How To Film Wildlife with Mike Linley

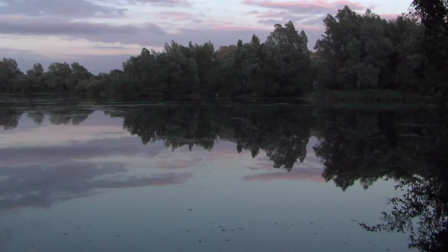Panning shots can often make nice cutaways of landscapes and other interesting subjects. You'll also need to pan animals as they move.
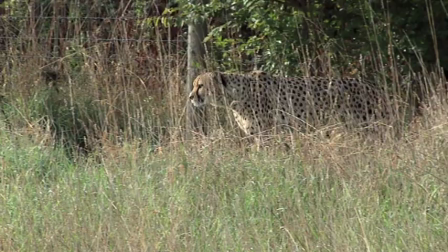When carrying out a panning shot, keep it slow and very smooth, unless it's a running cheetah, in which case you'll have to pan as fast as the animal is running.
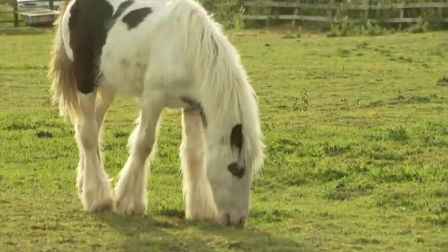And remember about walking room. Leave plenty of room for the animal to walk or to run into when you compose a shot.
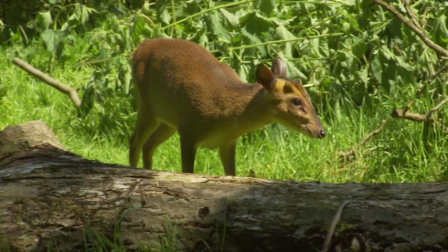It's also a good practice to pan the animal for a while, then when you're ready to end the shot,
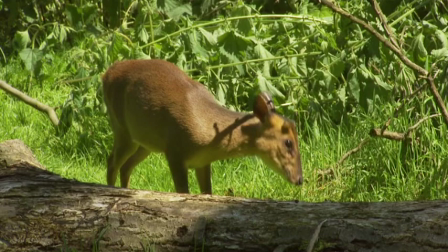simply stop panning and allow the animal to walk out of frame, leaving just the landscape in shot.
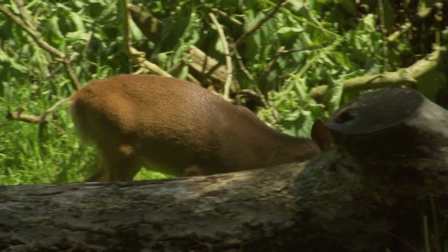This will produce an easy cutting point in post-production or a nice sequence end,
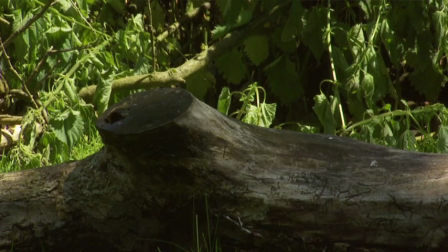but remember once the animal has walked out of frame to leave your camera recording for an additional 5 or 10 seconds to allow for a fade out during post-production. These extra seconds are known as handles. If it's a panning shot of a landscape to be used for an establishing shot, do a couple of dry runs of the pan first to practice the speed and start and finish points. Then once you're confident you can pull the shot off, hit the record button and go for a take.
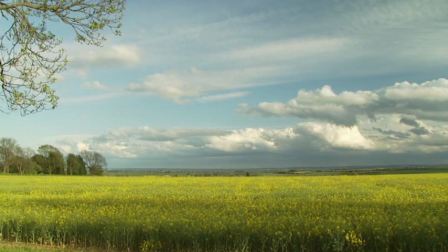When panning scenic landscape shots, it's important to remember that the first and last frame of the pan must hold up on their own.
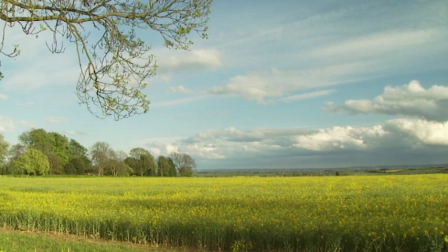You have to imagine that the image in the viewfinder at the beginning of the pan will make a nice still photo in its own right.
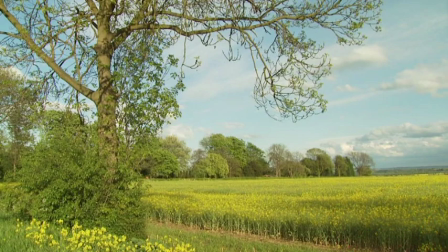The same applies for the image in the viewfinder when you get to the end of the pan. What happens during the pan is not as important, as long as you start and stop on something of interest and to hold the shot at each end for 5 seconds or so to give the viewer a chance to absorb them, as well as leaving you enough handle for editing. When it comes to zoom shots, try and avoid them. Most professionals don't use zoom shots. Instead, they use tracks, but this isn't always possible when filming wildlife. There are a few exceptions, such as an establishing shot, but keep it slow and smooth.
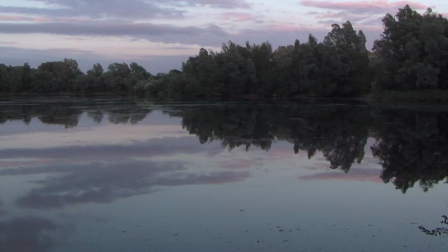For pans and tilts, keep them slow, smooth, and at a constant speed so they don't detract from the subject you're filming.
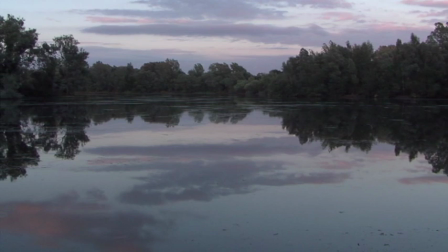It's vital that your pans don't speed up, slow down, or fluctuate during the pan.
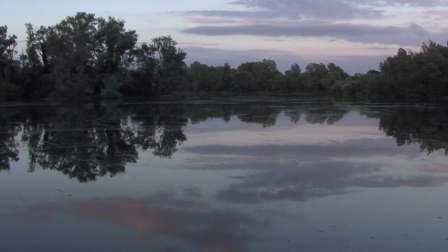Keep the speed absolutely constant throughout. The speed and smoothness is even more important if you're shooting in progressive mode.
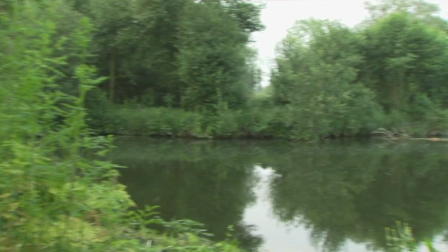If you pan too fast, your footage will take on a juddering effect. This is the nature of progressive.
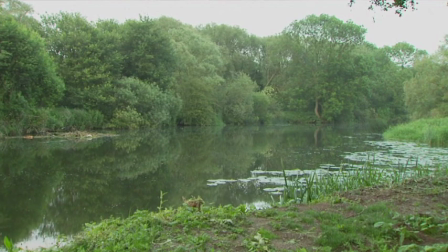Just as it is with film formats shooting at 24 or 25 frames per second. So when shooting progressive, make sure your pans are very slow,
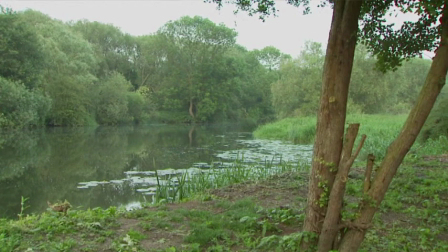and if possible monitor them so you know just how fast you can pan before the critical judder point occurs.
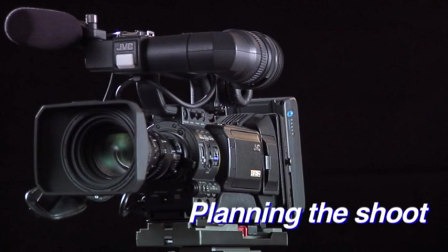Before you consider going out to shoot any footage, you should have a well-prepared plan of action.
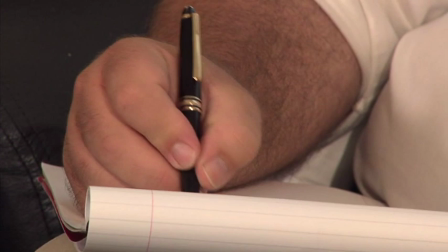You should know what sort of program you're going to be shooting. For example, a wildlife documentary for television, a wildlife program for DVD distribution,
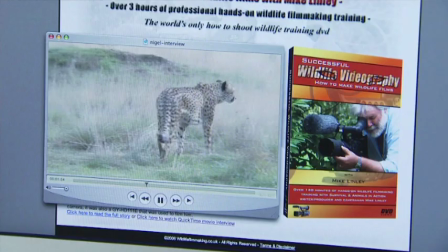a short sequence for the web, or a CD-ROM multimedia, or perhaps a short clip for local television news.
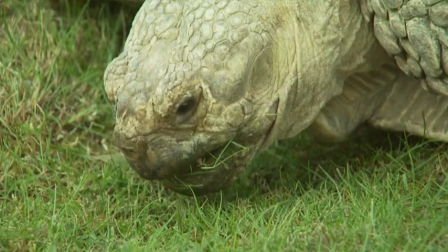Or maybe you're putting together a showreel. Whatever it's for, you'll need to plan your shoot accordingly. Once you've decided on the kind of program you're going to make, you should start by writing out a short one-page synopsis of what your program is going to be about. This will help you get a clear idea of your program. It's important that your program tells a story with a beginning, middle, and end, and that you know exactly how it will start and finish.
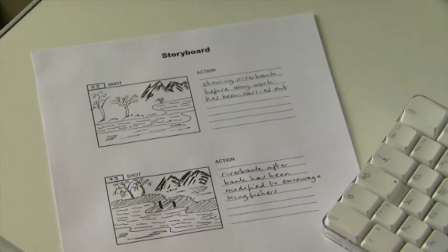The ending is the most important part of any film or program, so you should know your ending before you know anything else.
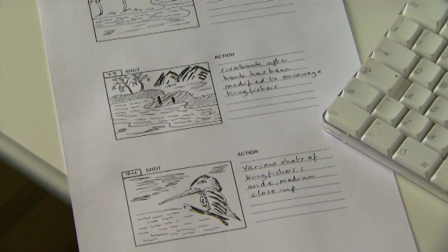Then put together a storyboard of your program. This is basically a bunch of pictures to illustrate your program.
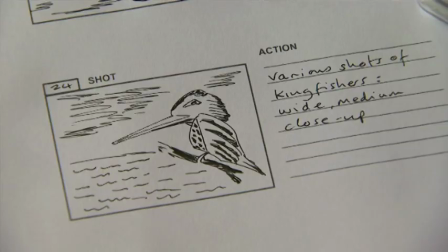Don't worry if you can't draw very well, as they only have to be rough pencil sketches to help you visualise your program. Then try to imagine how the narration will go.